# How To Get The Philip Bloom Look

Another technique that Philip is known for is lens whacking and it's a fantastic filmmaking technique to have in your arsenal and if you've not tried it before i know you're going to love trying it i found it works best on mirrorless cameras with stabilized sensors and adapted lenses and usually standard focal lengths work best 35 millimeter 50 millimeters somewhere in that i found is the sweet spot all you need to do is set your lenses focus to infinity
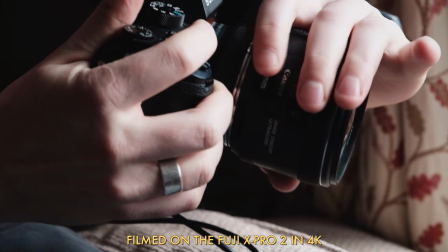4:16 disconnect the lens from your adapter and hold it just slightly apart from the mount by moving the lens around and varying the amount of light that gets
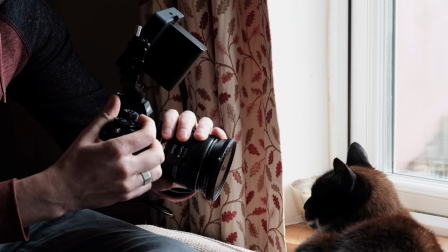4:23 in you'll be able to control the focal plane and the amount of flaring and light leaks in your scene.
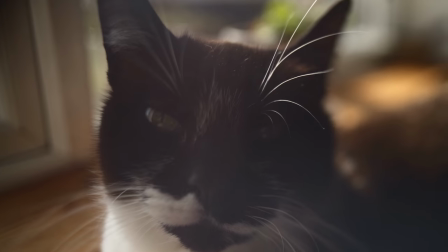4:28 The result is a dreamy look that can add a lot of interest to a dull looking scene. What I like to do is combine lens whacking with slow motion and you get a really stylized and super cool look. I recommend you try it. I feel like it's worth mentioning that Philip has done a lot of experimenting with shooting in infrared over the past few years.
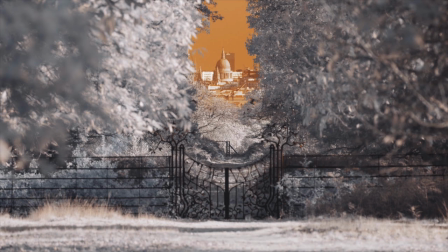4:49 It's honestly not something I've ever had experience with because it requires a permanent modification to your camera's sensor. Whilst it's a really interesting look it's not quintessentially bloom and certainly not a technique that's really relevant in commercial videography. In fact Philip recently said something similar along the same lines so infrared worth a mention. In terms of the picture styles that Philip uses I know he loves using log in cameras that have solid codecs and high bit rates.
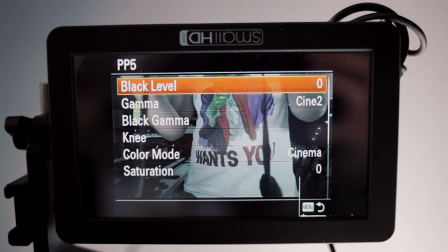5:18 If he's not using Log and he's in the Sony world. I know he likes using Cine 2 Gamma and the Cinema Colour Space.
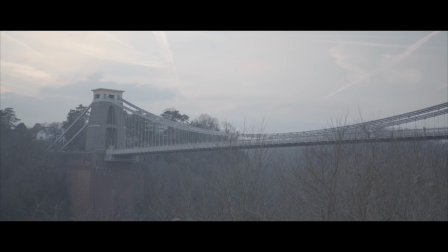5:25 Here's a clip that's filmed in Log from the short film I've got coming up later. It's exposed pretty brightly so that we get clean shadows but not enough that we lose highlight detail.
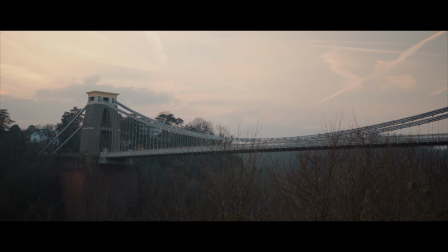5:33 After grading I was really happy with the look I got. I just love the flexibility you have when you work with Log. If your camera doesn't have these options, say you're using a DSLR from Canon or Nikon, That's no problem. Just use the most commonly used video settings. So turn your saturation sharpness and contrast down and you'll be set. Philip for a while now has been a fan of Film Convert, which is some pretty pro software for grading your footage.
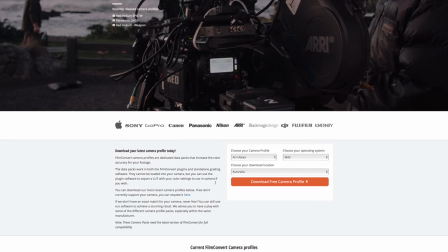6:00 It has absolutely everything you'd need including camera specific picture styles, beautiful lookup tables, including some stunning film stocks,
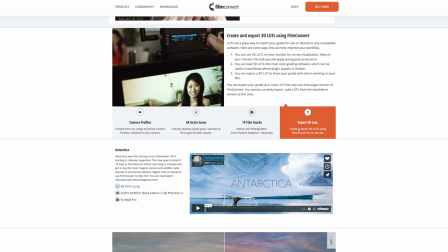6:08 simply the best film grain effect I've ever seen. plus you can export 3d LUTs of your custom setups. So I totally understand why Philip uses it. It's linked below if you want to check it out you can trial it for free and they're not a sponsor or anything and it's actually quite decent value for money so definitely check it out. In terms of lookup tables, well Philip has some that he helped develop and they're called DeLUTs, D-E-LUTs and they're very stylized but I really like them.
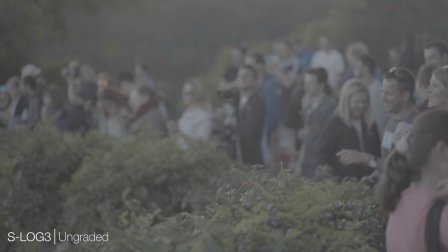6:38 Here we can see an evening shot in s-log 3 and then when we apply the lut we can see it has lots in common with philip bloom's signature
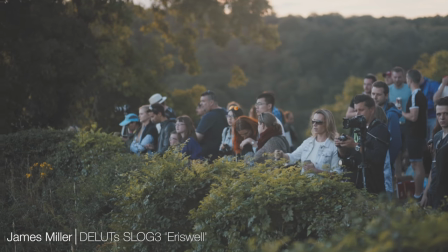6:44 style in this shot i used a longer focal length and shallower depth of field for a more bloomy look here's an example using sony
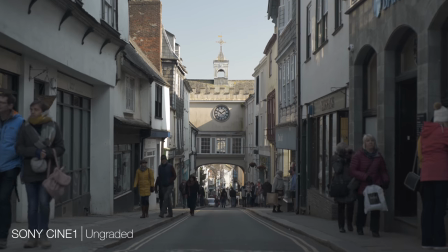6:51 cine one and philip and his partner james miller made a variety of different profiles for different cameras they can look quite extreme
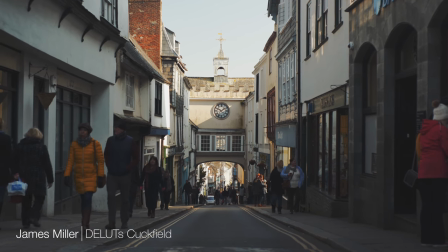6:59 at a hundred percent so i would advise dialing them back until you're happy with the look you get again i'll pop a link below for you to check out not a sponsor again they're unfortunately they're not free but they are inexpensive. For most of Philip's short films you'll notice he uses a really cinematic aspect ratio usually something like 2.35 to 1 which really helps to sell that cinematic feel. The thing is initially this may seem like something that you can just decide later in editing but actually I really think that it requires quite a bit of forethought when you're shooting. You'll need to consider your composition, framing and camera movement all these things might need adjusting to actually work with one of these extreme cinema aspect ratios.
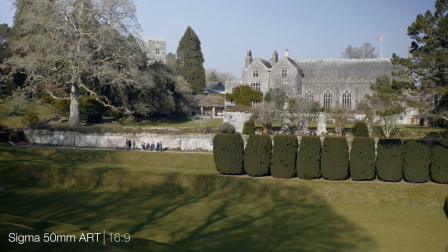7:43 Here is the classic 50 millimeter focal length that we all know and love. It looks pretty great but it doesn't look very cinematic.